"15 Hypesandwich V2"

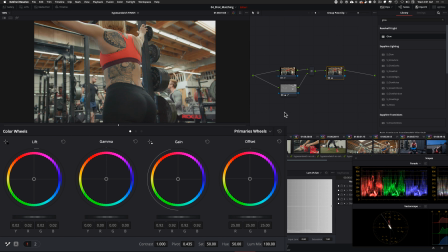I raise my lifts and I bring down my gain, and then I add contrast a little bit to give it that little film look.
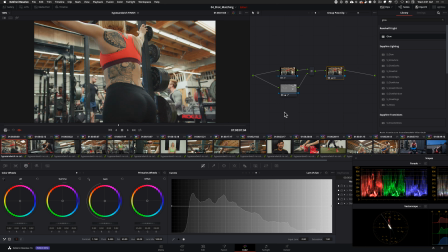And I'm gonna do that. So I'm gonna lift my gamma a little bit, give it a bit more contrast. And then what I want to do is I just want to go to my log and bring down the bottom just a bit, something like that.
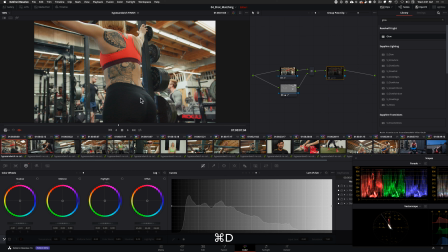So that was able to give us a bit more punch. So now if I take these three and turn them on and off, you see how quickly we were able to create a pretty cool look. Pops my skin, makes the background look pretty cool, keeps the highlights pure white, which is a big thing.
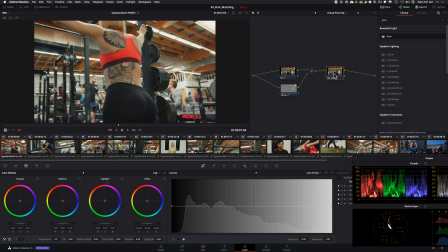And then one more thing that I can do is I can go in here and yeah, so I mean, this is pretty cool.
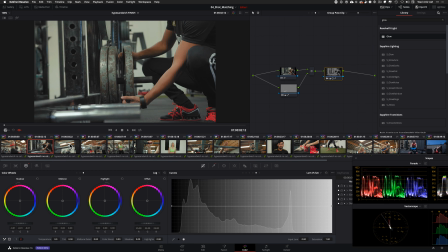That's pretty cool. Now let's go back. So the beautiful thing about it is that because we group clipped all of these, that look was applied everywhere on all of these shots.
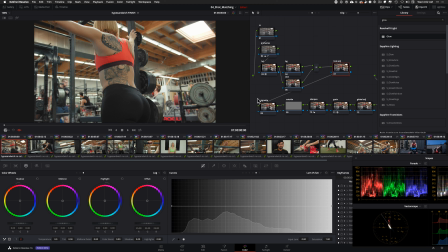So ideally, because we color matched first, it should work on everything, but if it doesn't, then we're gonna have to make individual changes. But let's just watch it through.
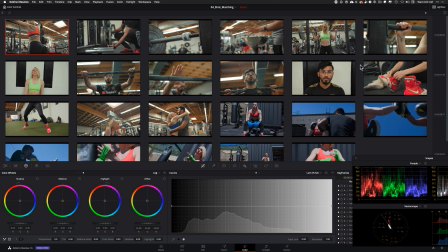Actually, you know what, even better, let's open it in Lightbox right here and kind of go through these.
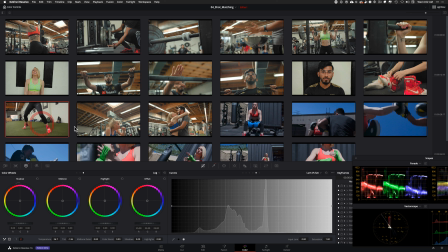So I mean, that's pretty cool. You can kind of see how all of this is coming through. I mean, just look at the wall back there, look at the wall right here, look at the wall right here.
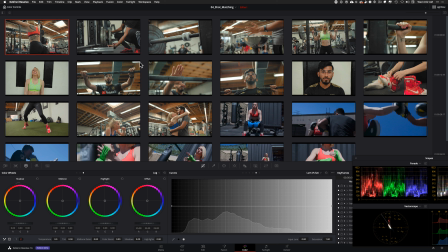And that's the benefit of color correction, then shot matching, and then look creation, because it just all blends really, really well. I mean, just look at all of these shots and how it's just keeping our background.
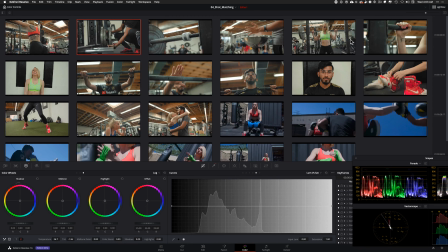So this is one of the shots that I feel like requires some work to be done.
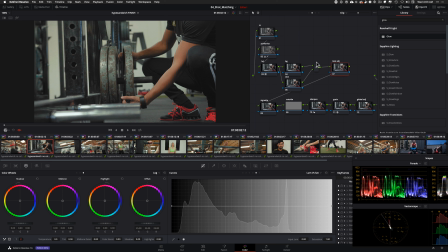So I'm just gonna go under look adjustment here, and I'm gonna start with just popping my, I'm gonna lift my gain a little bit and see if that gives it anything, and go to the previous shot, next shot, and let me see what it's really missing.
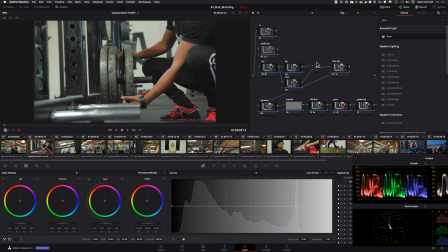I mean, just the warmth in general.
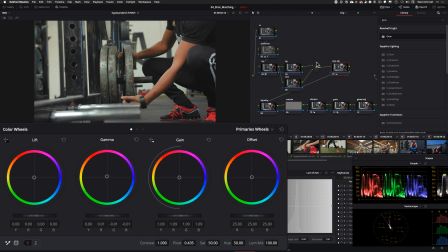So I'm just gonna take my mid-tone and just lift it up, give it some warmth, and see if that does it.
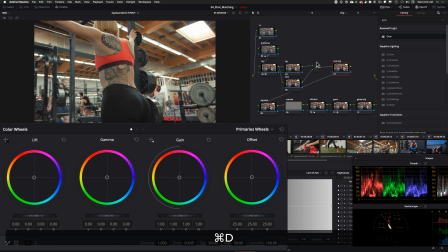That's kind of doing it. So I mean, this is before, this is after, so that's really doing it.
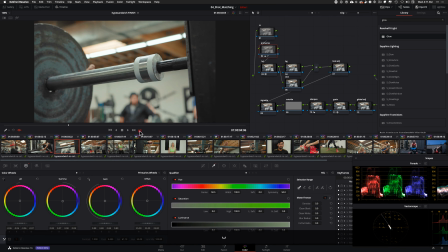So I think it's a pretty dramatic, pretty cool look. So let's watch it through.
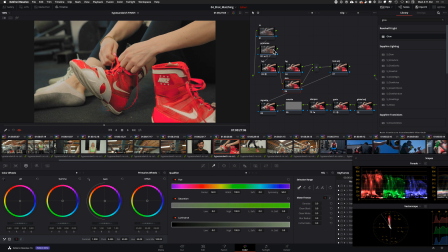I think this might have gotten a bit too warm now, so let me just go in here and I'm gonna use my gain to just pull it down and just add a little bit of blue back in there.
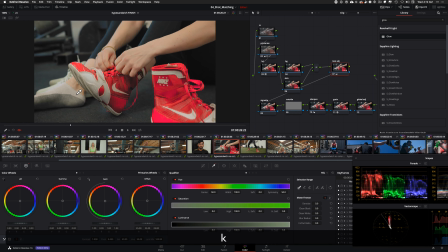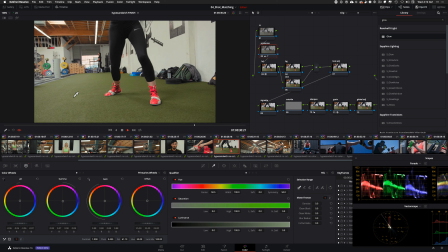Yeah, that's a bit better.
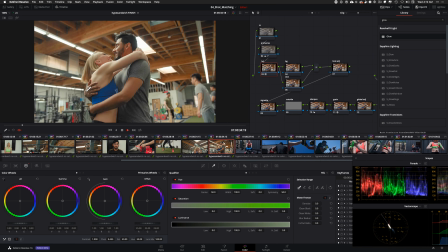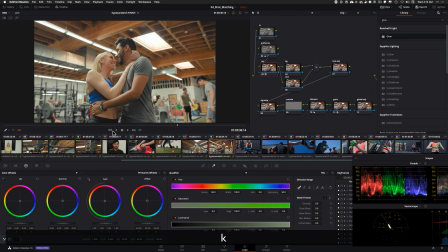So this is really cool.
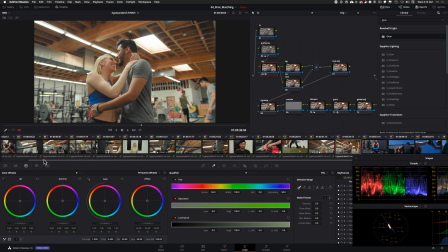Once again, guys, next week is gonna be color grading, and that's when we're really gonna be getting in there and creating mad looks.
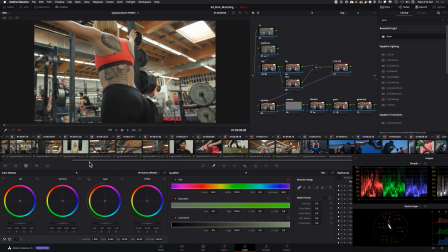This module is all about shot matching, color correction, and creating a little bit of zing, and we did all of that.
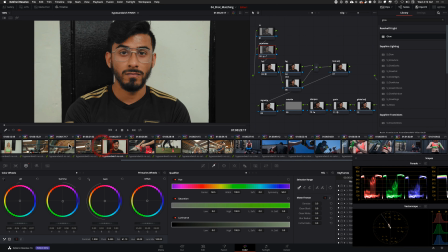So we're done with our interior lesson.